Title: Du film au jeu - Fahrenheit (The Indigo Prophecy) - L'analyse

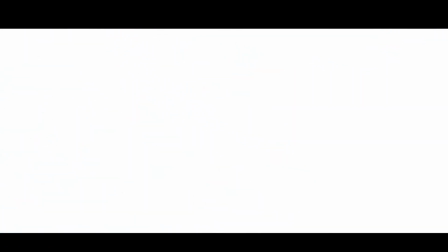8:16 Les flashbacks et les visions, elles, sont mises en scène de la même manière. Une vignette mouvante comme une image un peu floue.
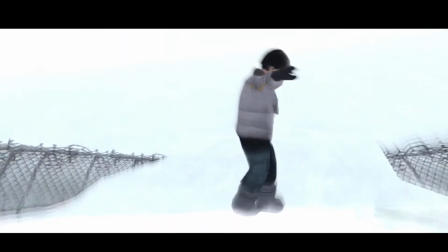8:23 Cependant, les visions sont annoncées par un passage rapide et multiple de la couleur au négatif.
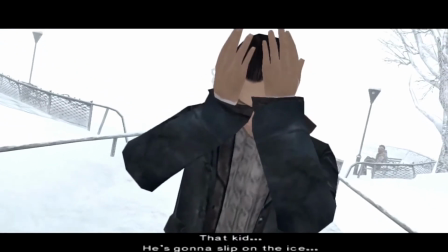8:28 De plus, les flashbacks sont toujours en vue objective, tandis que les visions sont le plus souvent réalisées en vue subjective.
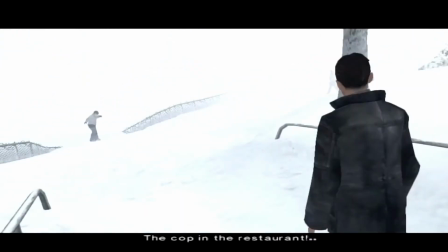8:37 On voit à travers les yeux de quelqu'un d'autre.
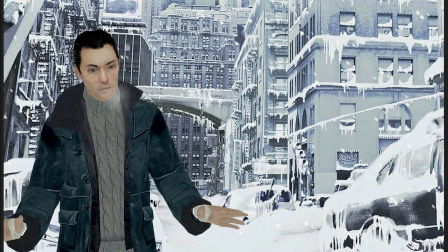8:42 Nous l'avons donc vu, Fahrenheit reprend de nombreux codes filmiques, comme si le joueur prenait la place du réalisateur. Mais alors, qu'est-ce qui fait de Fahrenheit un jeu vidéo? Eh bien tout simplement le gameplay. Le joueur joue au jeu, le spectateur, lui, regarde le film. Ici, plusieurs mécaniques sont mises en place.
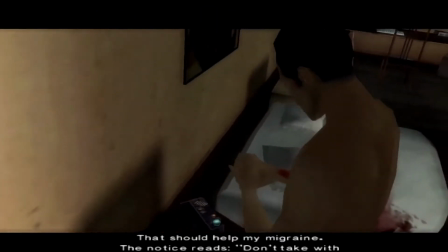9:03 Les actions, il s'agit de faire un geste précis avec le joystick, ce que j'appellerais le Simon,
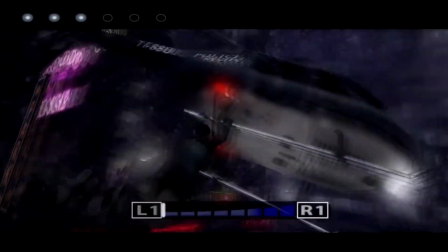9:09 qui est en réalité un Quick Time Events, un QTE, et le gameplay des gâchettes, qui demande d'appuyer successivement sur LT et RT.
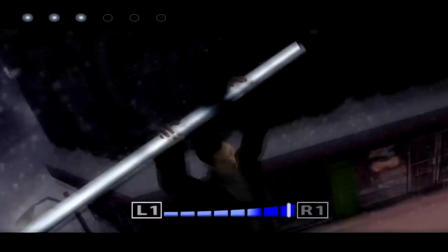9:17 Ces mécaniques sont liées à ce que peut voir le joueur à l'écran et vont le plus souvent tâcher de faire ressentir au joueur ce qu'il voit.
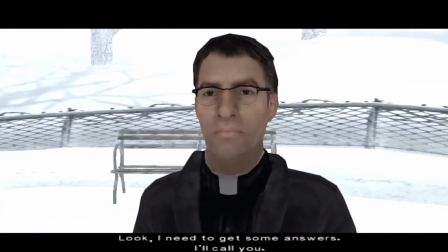9:25 Il y a également l'introduction des vies multiples, notion intimement liée au domaine du jeu vidéo,
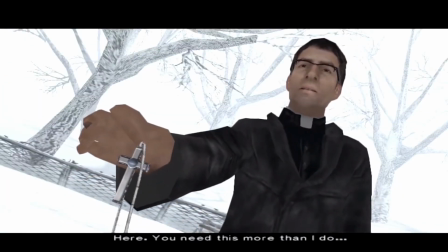9:30 et des films d'horreur si on en croit le nombre de fois où Jason ou Michael Myers meurent.
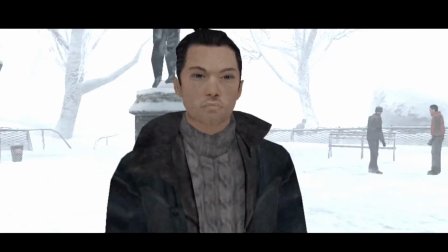9:36 Marcus tend un chapelet à Lucas, lui étant prêtre, et lui demande de l'accepter.
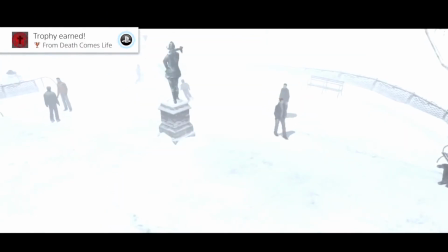9:41 Le joueur peut choisir de refuser, mais s'il prend le chapelet, il découvrira alors que ceci augmente le nombre de vies.
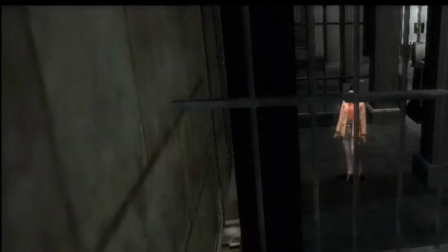9:47 Il en va de même pour les cartes de tarot, qui sont des récoltables, et dont la première est clairement visible.
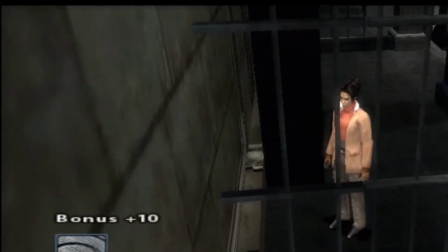9:53 Si le joueur se dirige vers elle, tout attirante qu'elle est, il découvrira que les cartes apportent un bonus. Les deux récoltables sont mis en place, le joueur devra désormais fouiller son environnement.
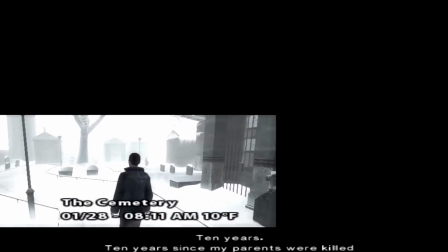10:06 Dans une grande majorité, les séquences débutent par un écran scindé, l'un montrant l'écran de jeu,
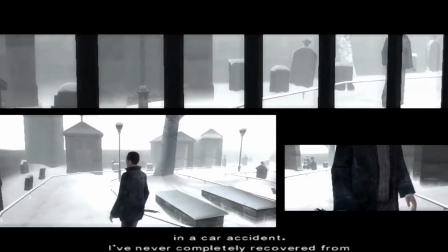10:11 l'autre l'objectif, l'endroit où doit se rendre le joueur, et parfois ceux-ci sont accompagnés d'un troisième écran.
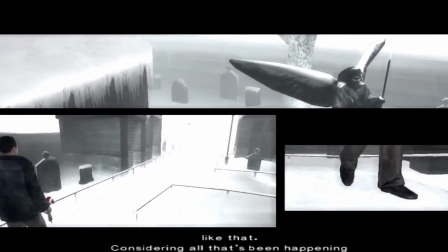10:17 Mais la séquence dans laquelle Lucas va voir Agatha pour la première fois est un peu différente
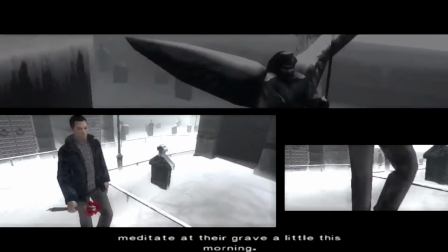10:22 et fait un magnifique pont entre l'art cinématographique et l'art vidéoludique.
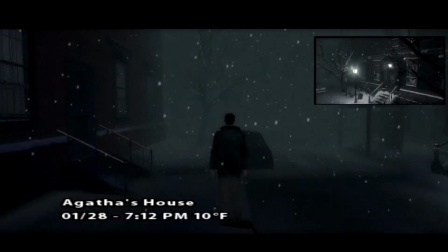10:29 La séquence débute avec l'écran de jeu prenant la totalité de l'écran,
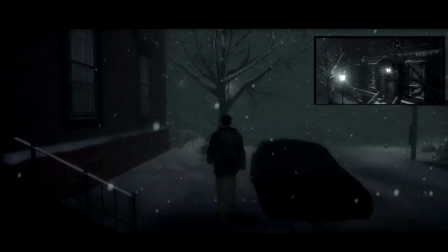10:33 mais vient s'ajouter doucement à celui-ci une autre caméra qui vient se placer en haut à droite.
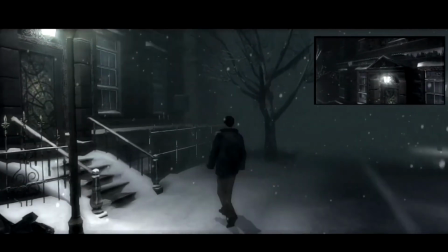10:39 Ce qui est intéressant dans ceci, c'est que la seconde caméra sert à indiquer l'endroit où doit se rendre le joueur, comme le ferait une minimap.
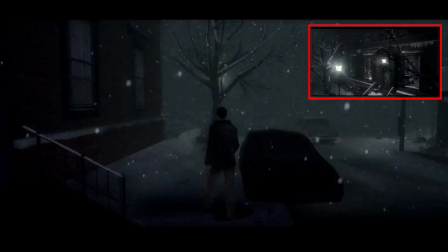10:46 Et d'ailleurs, c'en est une au vu de l'endroit où elle vient se placer, dans un coin. Mais c'est une caméra, elle filme l'endroit. Il s'agit donc d'une sorte de minimap revisité à la sauce filmique, et non pas simplement cette fois-ci d'un écran scindé.
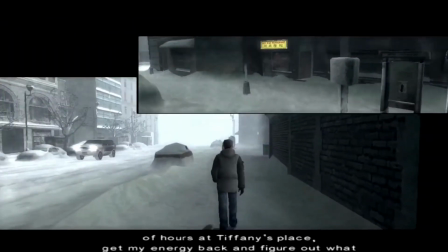11:01 On retrouve cette minimap revisitée à plusieurs endroits du jeu. Elle revient notamment dans la séquence dans laquelle Lucas se rend chez Tiffany,
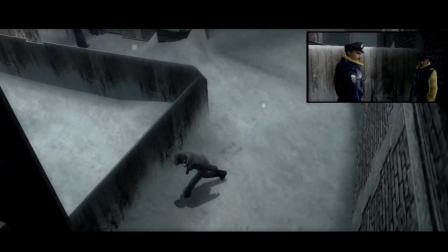11:08 où elle sert également à montrer le regard des policiers et donc à indiquer aux joueurs quand passer.
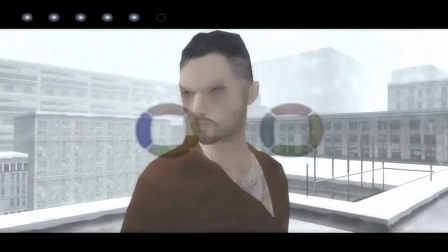11:14 Enfin, lors du combat contre l'oracle, celui-ci disparaît vers la fin du combat, ne réapparaissant que pour frapper Lucas.
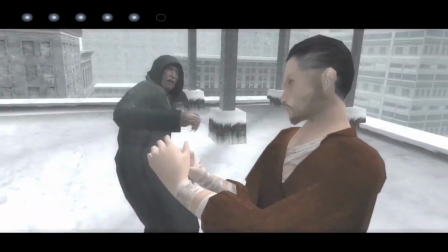11:21 La caméra se met à tourner rapidement autour de Lucas, celui-ci est désorienté, il ne sait pas où est l'oracle, la menace pouvant venir de chaque côté.
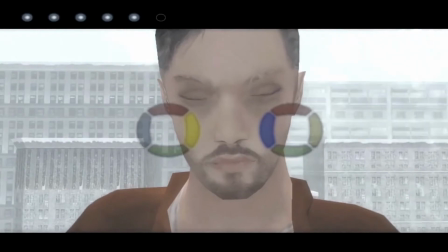11:30 Le joueur est lui aussi désorienté, déstabilisé, et il ressent comme son personnage grâce à cette caméra qui pourrait donner le tournis.
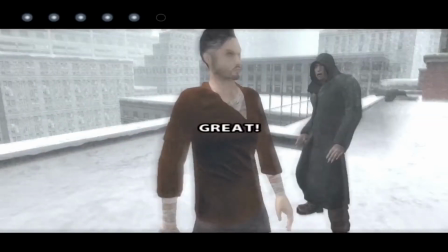11:36 Elle fait vivre au joueur ce que son personnage ressent.
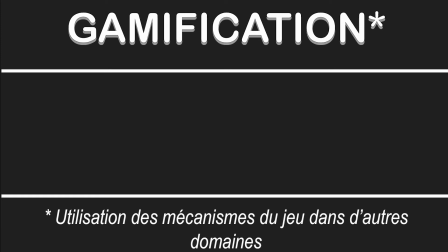11:41 La gamification d'un film pose cependant quelques problèmes, tels que cette question toute simple, diégèse ou tutoriel.
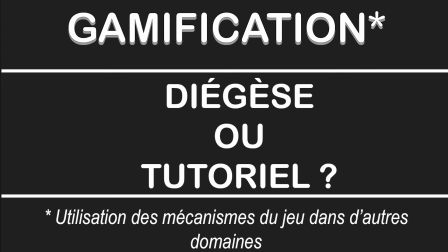11:49 En effet, les tutoriels viennent en général briser le jeu et sa narration, ainsi que le quatrième mur, en venant s'adresser directement au joueur. Mais dans un film, il semble plus compliqué de mettre en place un tutoriel.
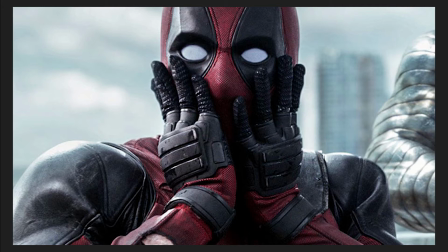12:01 Bien qu'il arrive que le quatrième mur soit brisé au cinéma, il s'agit surtout d'apprendre quelque chose au spectateur sur l'intrigue, et non pas sur la manière de jouer son personnage. Fahrenheit ici a tranché et met en place trois propositions. Premièrement, le tutoriel est en dehors du jeu. Et oui, vous pouvez choisir ou non de jouer au tutoriel avant de vous lancer dans l'aventure. Auquel cas, David Cage lui-même viendra vous expliquer comment jouer.
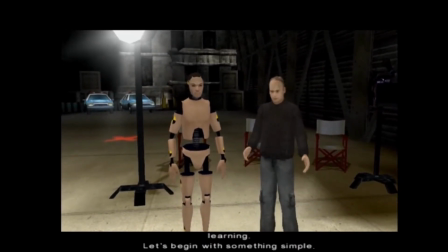12:25 Si vous êtes un petit malin et que vous jouez au jeu sans faire le tutoriel, mais que finalement vous vous rendez compte que vous en auriez bien besoin, eh bien rien de plus simple. Il suffit de recommencer complètement la partie. Proposition numéro 2.
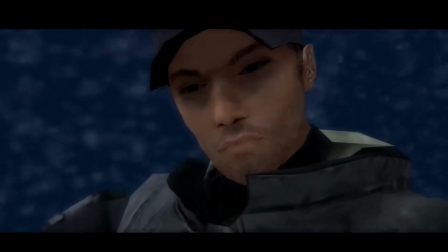12:39 Un tutoriel écrit, simple. Il ne vient pas briser la narration, mais simplement la mettre en pause.
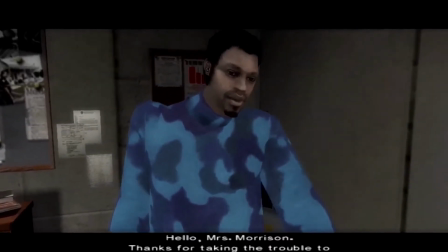12:44 Et enfin, proposition numéro 3, et la meilleure à mes yeux, le tutoriel intradiégétique.
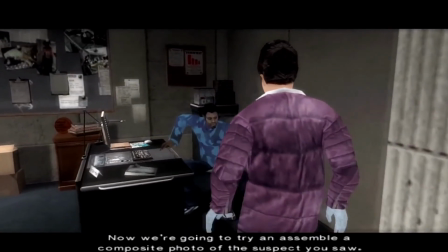12:50 Ici, il s'agit non pas d'expliquer aux joueurs comment jouer, mais à un personnage du jeu.
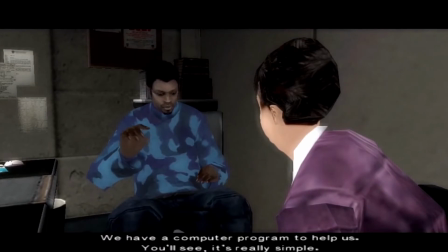12:55 Ainsi, l'explication donnée au personnage auquel on parle sert d'excuse pour réaliser un tutoriel pour le joueur, comme dans cette scène.
It's kind of like a video game. Have you ever played a video game, Mrs. Morrison?
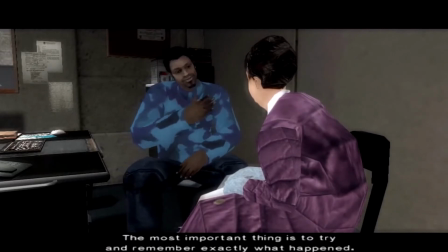13:06 No. It doesn't matter. You're going to do fine. The most important thing is to try to remember exactly what happened.
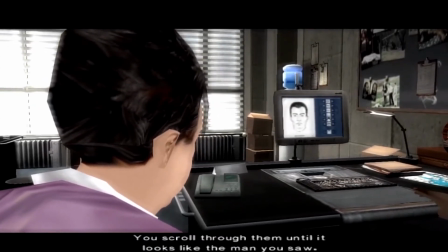13:14 The program consists of several types of facial features. You scroll through them until it looks like the man you saw.
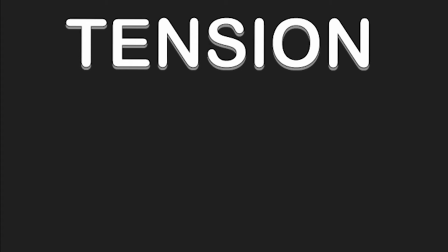13:21 La mise en place de la tension va également devenir un challenge, puisqu'un bon film a besoin d'un peu de suspense et qu'un bon jeu a besoin d'une tension.
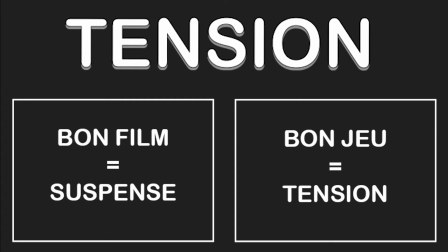13:29 Alors comment mettre cela en place tout en respectant les deux arts?
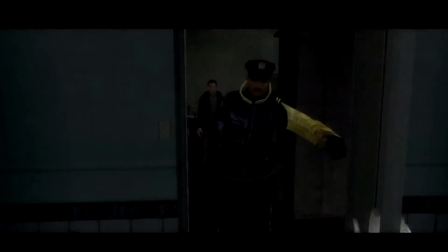13:33 Le jeu va encore une fois reprendre les codes du cinéma, comme lors de ce moment où la vision du policier est filmée en hors-champ, ce qui ne permet pas au joueur de savoir ce que voit cet ennemi.
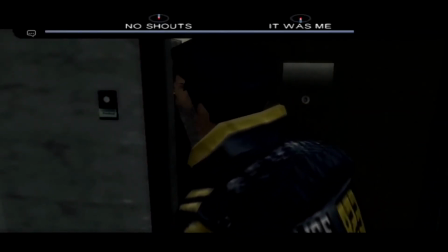13:43 Suivant davantage les codes vidéoludiques, on retrouve les actions et les réponses timées, dont une jauge indique le temps restant au joueur pour agir. Mais en savant le mélange des deux, nous avons ces scènes.
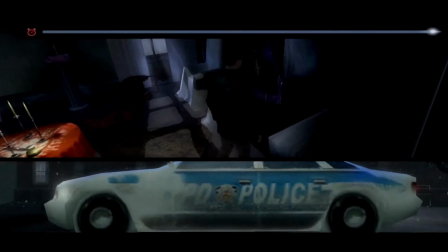13:55 Ici, l'écran scindé représente d'un côté l'écran de jeu, de l'autre la menace se rapprochant.
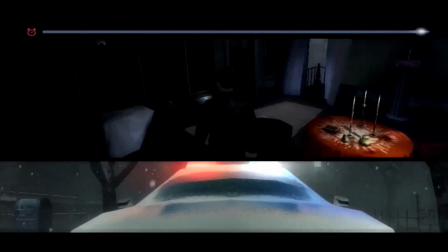14:00 Ainsi, le joueur comprend que le temps lui est compté, la menace se rapproche, il doit agir et vite.
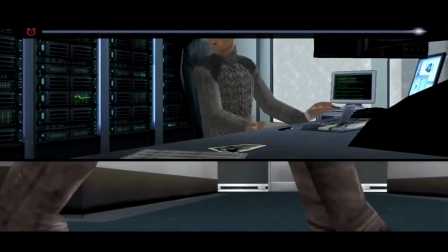14:07 Mais là où le jeu est intelligent, c'est qu'il a bien compris que les pas seuls de Carla Valenti dans le couloir ne seraient pas suffisants pour montrer le temps restant au joueur.
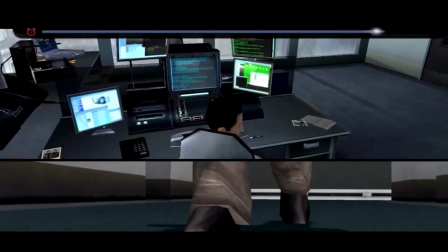14:15 Il a donc choisi de rajouter une jauge. Bon, ce n'est peut-être pas la solution la plus esthétique, mais cela sert à donner un laps de temps précis au joueur.
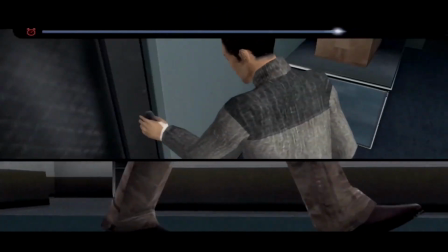14:24 Le fait de ne pas savoir combien de temps il reste au joueur pour agir peut aider à augmenter la tension.
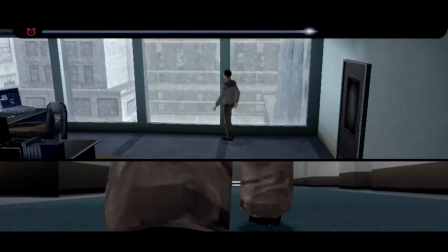14:30 Mais dans un jeu où la moindre preuve qui traîne peut entraîner un game over, cela serait extrêmement frustrant.
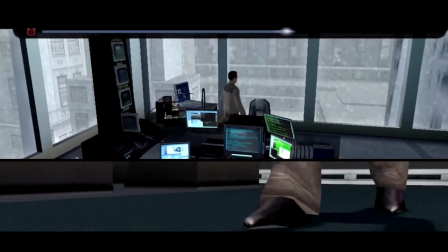14:37 Voici donc la solution.
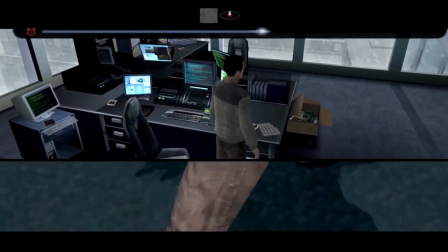14:38 Une caméra montrant l'ennemi avançant pour le côté cinématographique et esthétique, et un chronomètre pour le côté vidéoludique et précis.
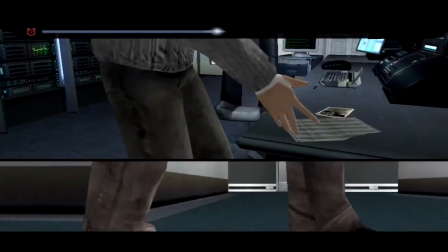14:48 D'ailleurs, c'est l'une des premières choses qui frappe le joueur quand il arrive dans le jeu, car cette méthode prend place dès le premier chapitre.
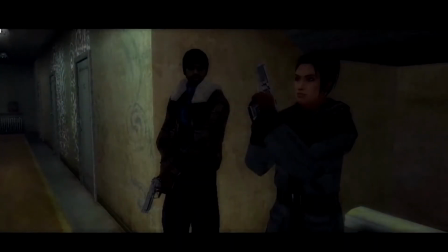14:55 Et c'est tellement frappant dans cette scène où la menace est double. Choisirez-vous de sauver Marcus?
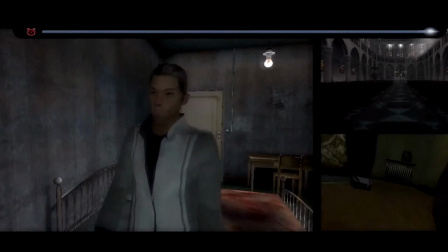15:00 Y arriverez-vous avant que la police frappe à votre porte?
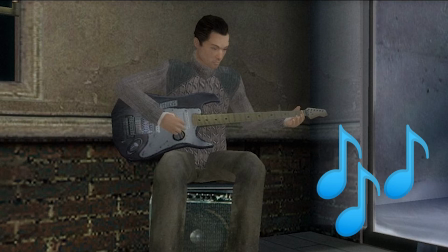15:05 Une musique, aussi importante dans les films que dans les jeux, vient accompagner chaque moment de tension.
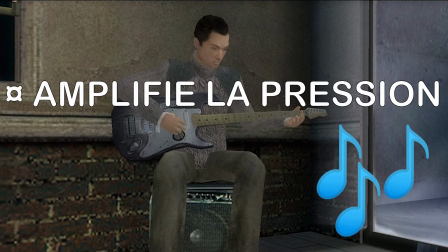15:10 Elle amplifie la pression qui pèse sur le joueur, comme si elle venait lui demander « Alors, parviendras-tu à vaincre le jeu ?»
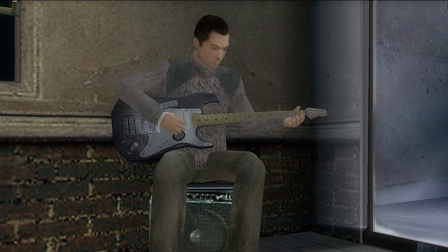15:18 Le joueur va donc enregistrer la situation, les images, la mise en scène, les sons. Et surtout les sons. Dans un jeu, la musique est en général ce qui donne l'ambiance. Par exemple, vous vous promenez tranquillement dans un temple à résoudre des énigmes, et là, d'un coup, une musique sourde apparaît. Vous savez ce qui va se passer, un boss arrive. Et bah là, c'est pareil.
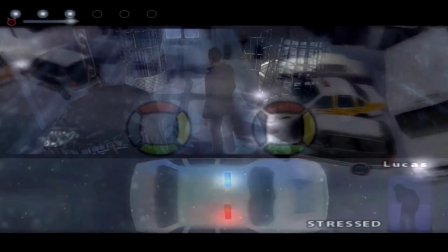15:42 La musique Escape or Fight annonce une scène d'action, la musique Do Something Now, qui porte plutôt bien son nom, annonce un danger imminent.
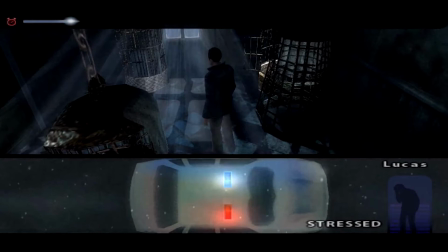15:50 Si bien que, si le joueur l'entend, il va se dépêcher même s'il n'en a pas lieu. Cela crée une tension pour le joueur, comme si la menace pouvait tomber à chaque instant, et le pousse à avancer plus vite, quitte à rater, par exemple, une vie ou un bonus.
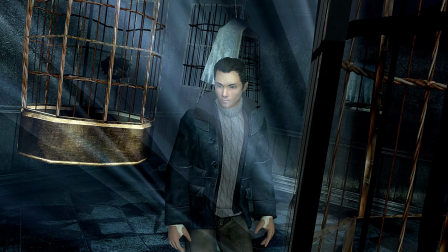16:05 De même que les scènes d'action commencent toujours de la même manière, que les visions commencent toujours de la même manière et que la prise en main d'un personnage est toujours annoncée de la même manière, le joueur se fait des repères, des vérités, et il est intéressant de jouer avec, de contrôler ce qu'il ressent ou la manière dont il agit. Mais vous me direz, je ne comprends pas, pourquoi faire exprès de faire louper un bonus au joueur? Et je vous répondrai, eh bien, le trophée!